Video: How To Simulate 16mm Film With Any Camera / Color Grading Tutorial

Hello and welcome back to another video. So quite a few people have been asking me recently how I simulate the film look in a few of the videos that I've been putting up. So today I thought I'd take the opportunity to walk through my color grading workflow in DaVinci Resolve. So first things first, it's probably worth mentioning that the film look is a very broad term, and although color grading does make up a big part of that process, it is only one component, and there are definitely a number of other things that define how filmic your image looks, such as exposure, lighting, and of course, your subject matter. My workflow definitely isn't perfect, but in this video I'll show you a few of the techniques that I've picked up over time that have helped me simulate some of those key characteristics of 16mm film. Okay, bye.
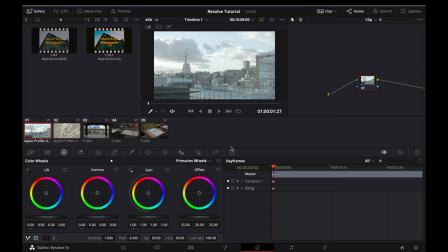So, in order to make my workflow as efficient as possible, I work using Powergrades in Resolve. For anyone that doesn't know what a Powergrade is, it essentially allows you to apply and customize an entire node tree with predefined settings to your image, including basic adjustments, color grading, effects, sharpening, and much,
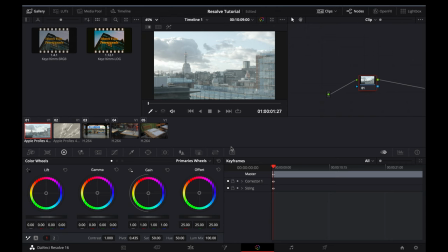much more. I found this to be much better than just applying a LUT, and it means that I can apply the look to multiple clips and then make small adjustments to each image to achieve the look I want. For anyone that's looking to download my own custom Powergrade, which includes a number of added features,
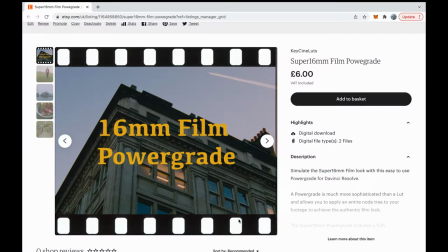as well as my own film LUT, I've provided a link below to the one I've built for myself,
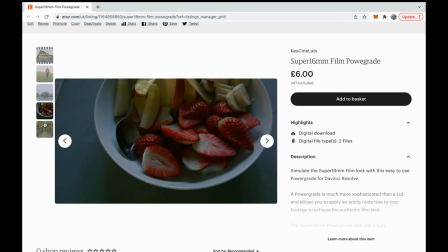and you can pick this up for a very small fee. The Powergrade includes a fully customizable node tree with all of my custom color panel settings,
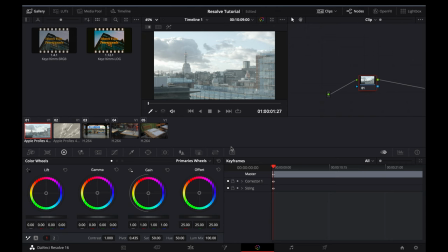which I tweak so that they can be applied to broadly any scene, and there's also a separate Powergrade for use with other cameras, and I'll show you how to make it apply for your camera with a few minor adjustments.
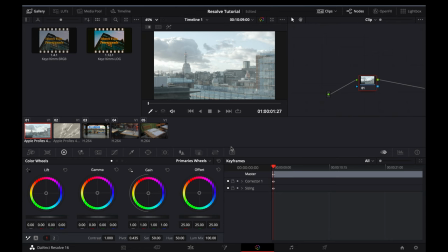I'll first run through how to import and apply my custom Powergrade to your footage, and I'll then take you through how to build a basic film look Powergrade in Resolve.
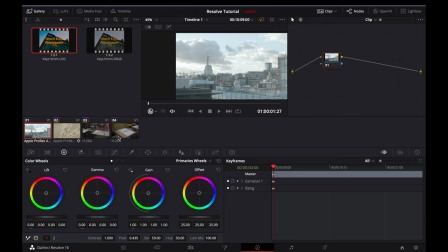So if you've chosen to download the Powergrade, you'll want to import it into Resolve and navigate over to the Color Panel tab. The Powergrade pack can be imported by right-clicking on the Gallery section and clicking Import.
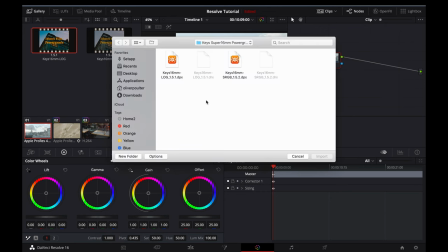You'll want to select both of the DPX files in the folder that was downloaded.
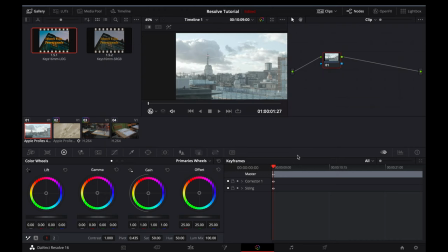It will then show up in the Gallery section and you'll simply be able to apply it to your footage.
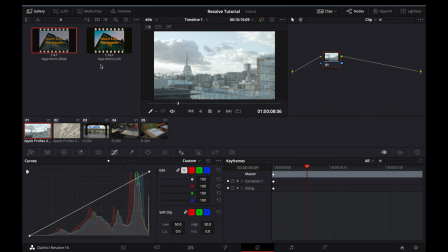So the LOG Powergrade was built out specifically for the BMPCC, and since this footage was shot on that camera, I'll apply the LOG Powergrade now.
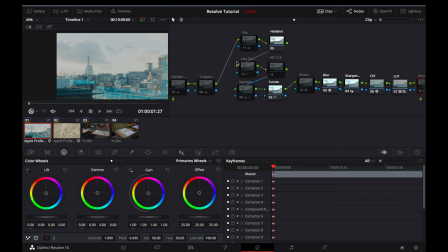So the clip looks a little bit odd at the moment, but that's just because the correct nodes need to be activated, and I'll walk you through that now. So the first two nodes are for white balancing your footage. Since this is a daylight scene, I'll activate the daylight node,
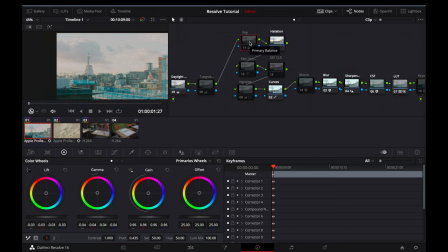and then I'll move over and activate the exposure node, just to bring some contrast back into the image. I've programmed this to add in a medium amount of contrast, which generally works well for most daylight scenes,
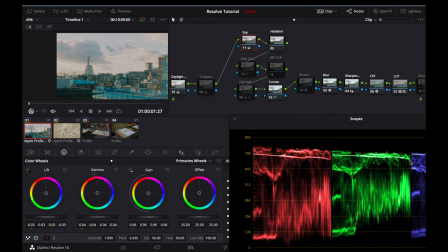but of course you can refer to your waveforms in the bottom right and amend the wheels according to your correct exposure.
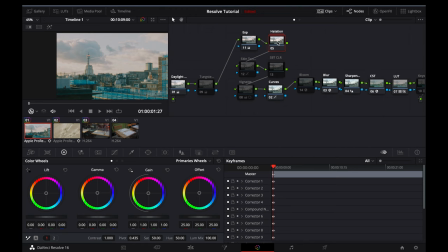The next node here is the halation node. This is definitely a key part of the film simulation process, and so I've activated it by default, but of course you can turn it off if needed. The skin tone node helps to correct slightly oversaturated skin tones,
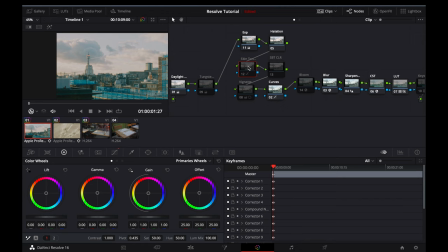usually if white balance has been set incorrectly in camera, and the next node is the subtractive color node. So this essentially increases the density of the most saturated colors in your image, and it's a big part of building rich film-like colors in your footage.
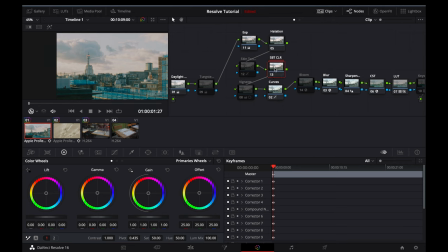I'll apply that now, and hopefully you'll be able to see that the blues in the image take on a much richer tone. I'll also apply the vignette node, and I'll leave the curve node on, which I built out mainly just to create a smoother highlight roll off, since harsh highlights are usually a really big indicator that something was shot with a digital camera.
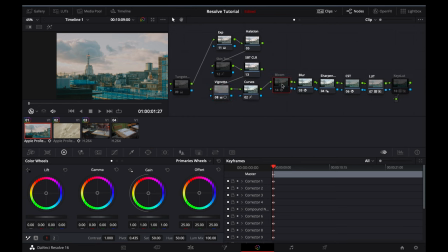The bloom node is used to replicate the look of a cine bloom filter, and this adds a soft glow to the highlights and takes out some of the contrast from the sharpest parts of the image.
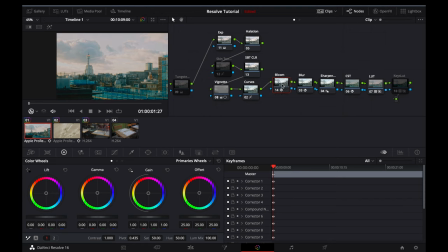I'll leave this on for this particular clip because I think it works really well with the sky. The blur node takes away some of the edge detail from the image, which again is a big part of the film look, and I've added a sharpening node with some masking after because I found that adding this after the blur node works really well,
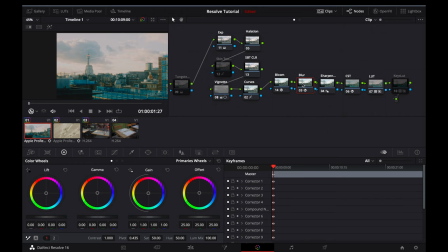especially with the Blackmagic Pocket Cinema camera, since there isn't any sharpening applied in camera. The CST node and the first LUT node are turned on when applying the Powergrade, and the last thing to do is just apply my custom LUT, which adds a pop to the image and finishes off the grade really nicely.
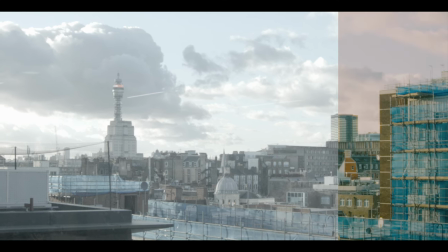So I'll quickly show you a before, and here is the after.
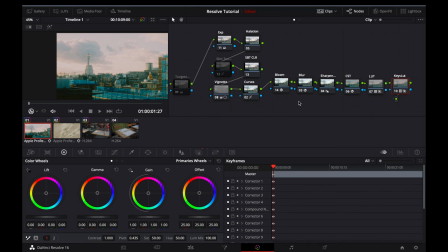I think this footage looks great, and now we'll move on to the tungsten scene.
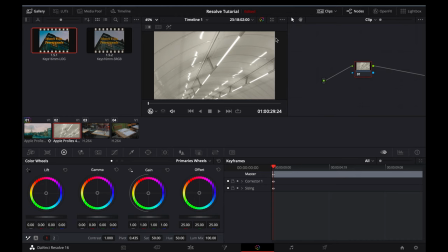So this next piece of footage was shot in the London Underground, where the lighting is much cooler than the last scene. So just like the last one, I'll apply the log power grade. And instead of applying the daylight white balance, I'll apply the tungsten white balance.
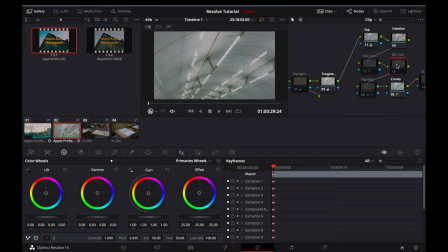I'll activate the exposure node. I'll activate the subtractive color node. And I'll also activate the vignette node. So straight away, I think that looks great. If I zoom into 75% on the lights here and deactivate the halation node,
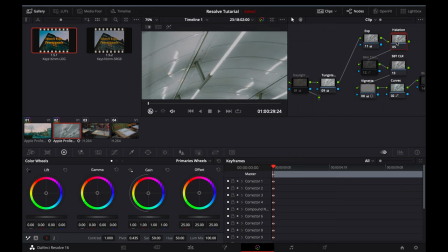you can really see what that halation node does for the image. It really helps to sell that 16mm film look.
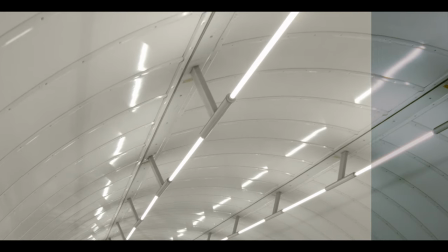The last thing to do is just apply my custom LUT again. And as you can see, the footage looks really cinematic and definitely very film-like.
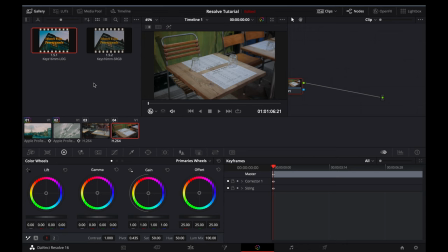So now I'll show you how to use the sRGB power grade with your own camera. Here we've got some footage from the Lumix GX85 or GX80, depending on where you're from. I shot this in the natural picture profile, and I'll start by applying the sRGB power grade to the image.
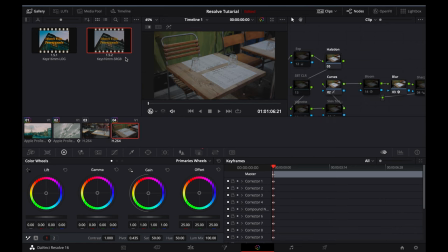All you need to do is make two quick changes to make the power grade work with your camera.
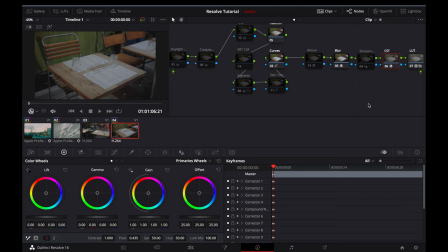So first, you need to open up the color space transform by selecting the node and then navigating to OpenFX in the top right. And you'll need to amend the input color space and the input gamma to the correct picture profile for your camera.
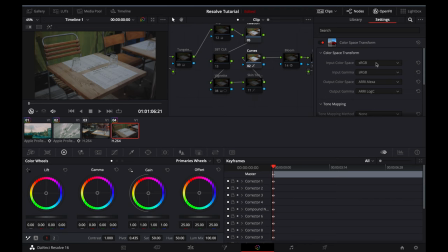So the Lumix GX80 operates with an sRGB picture profile, so I'll leave this as is for now. If you go through, you can see there's a number of different picture profiles, and you'll just need to pick the correct one for your camera.
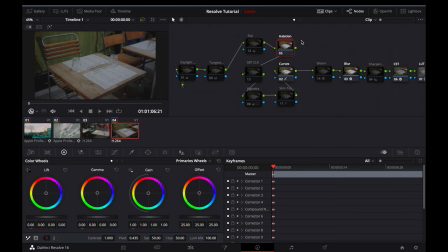Next, you'll need to open up the halation node by right-clicking and clicking Show Compound Node. There's two halation options, low and normal, and you'll need to make the amendment for both types if you want to use both, but the workflow will be the same for each one.
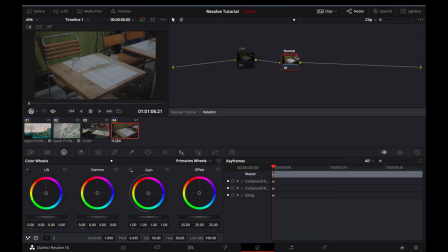So you'll need to enter the compound node by clicking Show Compound Node again. And in the first node, you'll need to open up the OpenFX tab in the top right again and input the correct input gamma for your camera.
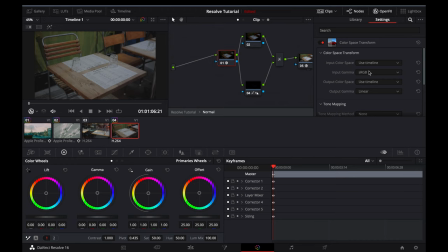So again, the Lumix is sRGB, but you'll be able to pick from multiple picture profiles. And then you'll also need to navigate to the last node, open the OpenFX tab again, and amend the output gamma to the correct picture profile for your camera again.
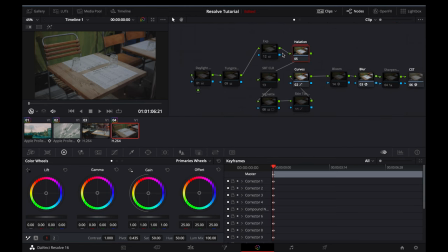And now you're all set up. So since this was shot indoors, I'll activate the tungsten node, I'll activate the exposure node, and I'll increase my gain slightly to correct my exposure.
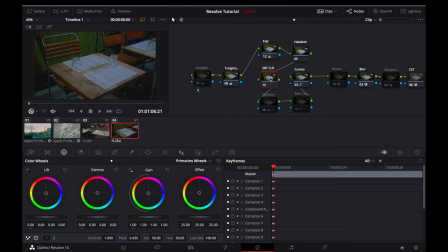I'll activate the subtractive color node to deepen the oranges from the table and the green on the wall. I'll also then activate the vignette node. I'll activate the sharpening node. And lastly, I'll activate my LUT node to bring everything together.
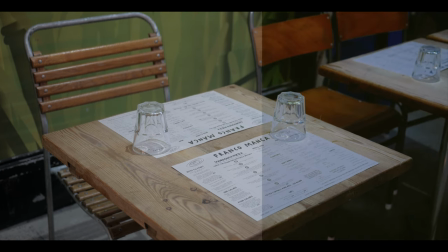So here's a before, and here's the after.